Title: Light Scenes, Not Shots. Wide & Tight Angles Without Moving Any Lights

Another subtle thing I did to try and sell the outside world as being real is I actually cut some
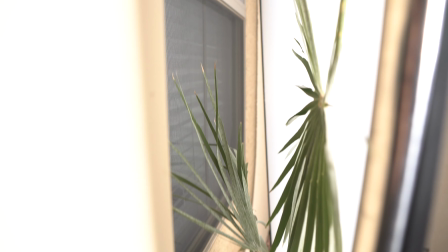palm fronds off of a palm tree in my yard and placed them right in the window.
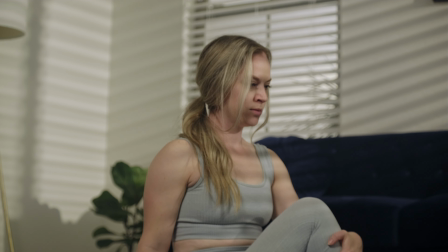That way the light passing through the window would be broken up a little bit it and look like there's just some natural greenery out there.
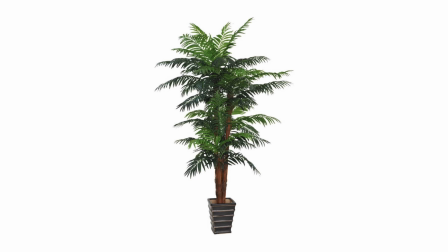Now I could have done a much better job at this if I had some big fake trees or ficuses or something like that that I could have just placed outside the window. This is a technique that is used all the time in Hollywood. One other thing that you can do to make the windows look really believable is hang some curtains or shears in front of them. Once I had these two lights set up and shining into the windows it actually brought up the overall ambience and lighting in
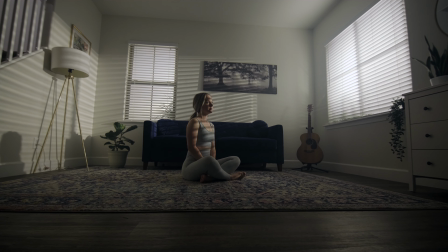the room a ton and I probably would have been able to shoot the entire scene with just these two lights alone. But for me it was just a little bit too dramatic and too much shadow. I wanted the scene to be a little bit more high key.
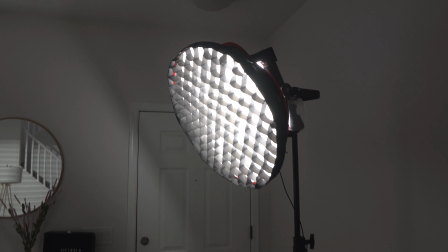So that's where my key light came into play which was a 1x1 LED light panel from Falcon Eyes with a softbox and a light grid on it.
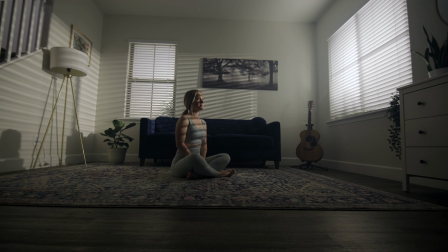Looking at the footage I liked how well lit and sunny everything looked but the key light definitely flattened out the image a little bit. So if you were shooting something more dramatic or narrative base you might just mix the key light all together or bring it down really low i also put a
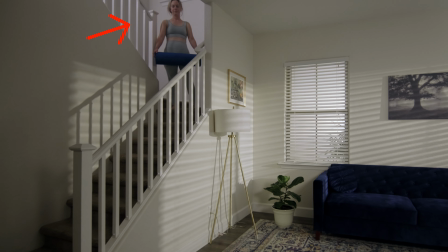tube light in the stairwell just bouncing off the walls so it looked like ambient sunlight just coming in from another window i
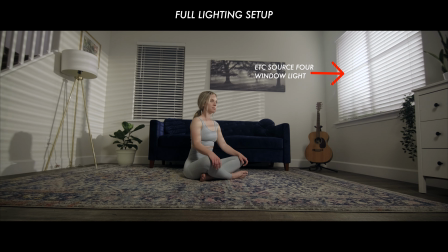shot the entire scene with the fuji film xt4 using a rig build that i just showed in one of my recent videos and for all the wide angle shots i used the tokina cinema 11 to 20 millimeter lens and I absolutely love this lens it gets some beautiful shots and for all my medium shots I was using the pictor zooms 20 to 55 millimeter t 2.8 and then for those really zoomed in shots I was using the pictor zooms 50
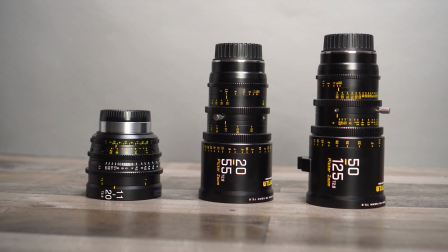to 125 millimeter and this was just such a great range of lenses to go anywhere from 11 millimeters all the way up to 125
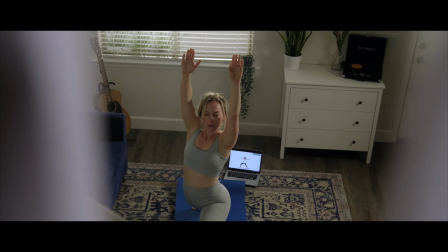millimeters absolutely love being able to move around with my camera and get different angles and focal lengths without ever moving a single light.
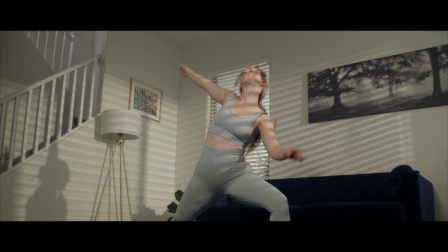It was just so fast and easy to shoot an entire sequence because I lit for an entire scene and not just one single shot. So now I'm going to show you an entire other scene that I lit and shot completely wide angle with a different lighting technique and setup. So let's check it out.
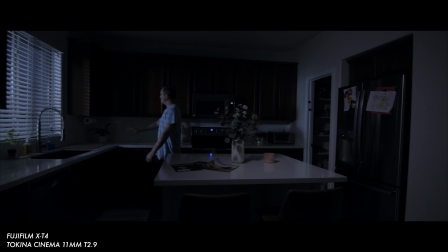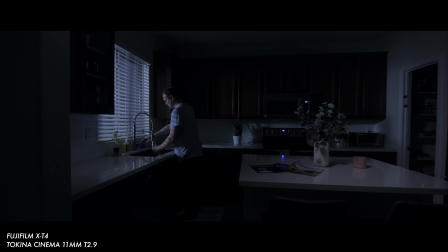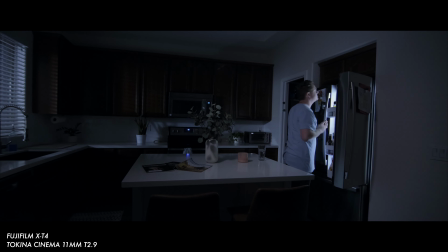So in this scene, obviously it's late at night. I'm just getting a drink of water and maybe looking for a little snack in the fridge and it can be difficult to light nighttime scenes and make them look realistic.
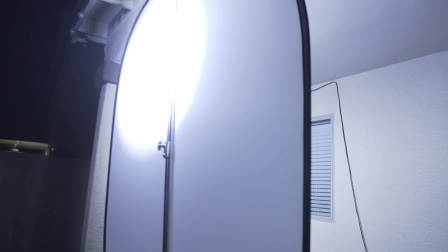So of course the first thing I did was blast my source for light again in through the kitchen window and make it kind of look like moonlight
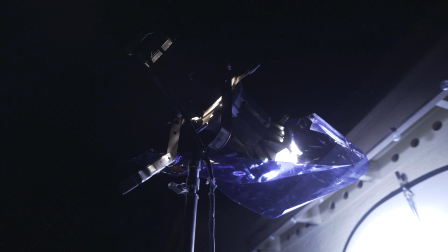and so of course I had to put a CTB color temperature blue gel on the light to kind of cool it down and make it look
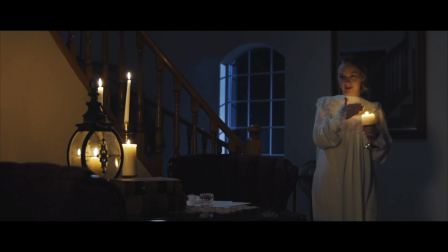more like moonlight although we know moonlight is more silverish and white than it is blue. so let's take a look at what makes this lighting setup different. So in order to actually see me the subject in this shot we needed to add another light but I knew that I wanted to do a
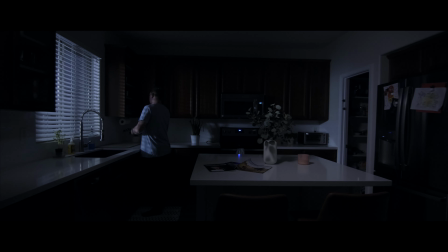panning shot from the fridge to the sink and also do a bit of a slide so I couldn't just put a light out anywhere in the scene
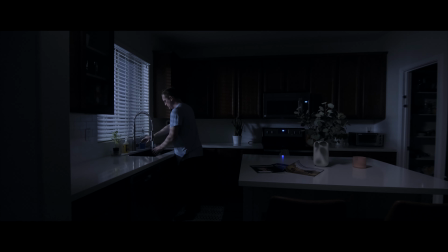because I was so wide angle it would show up in the shot. So instead I hung the light overhead and in order to do that I used what's called a Manfrotto autopole and I've actually shown this on the channel before
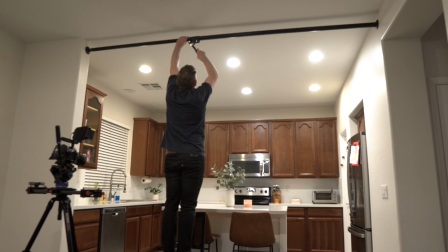but basically it's just a big extendable pole kind of like a shower curtain that uses suction and friction to stay in place.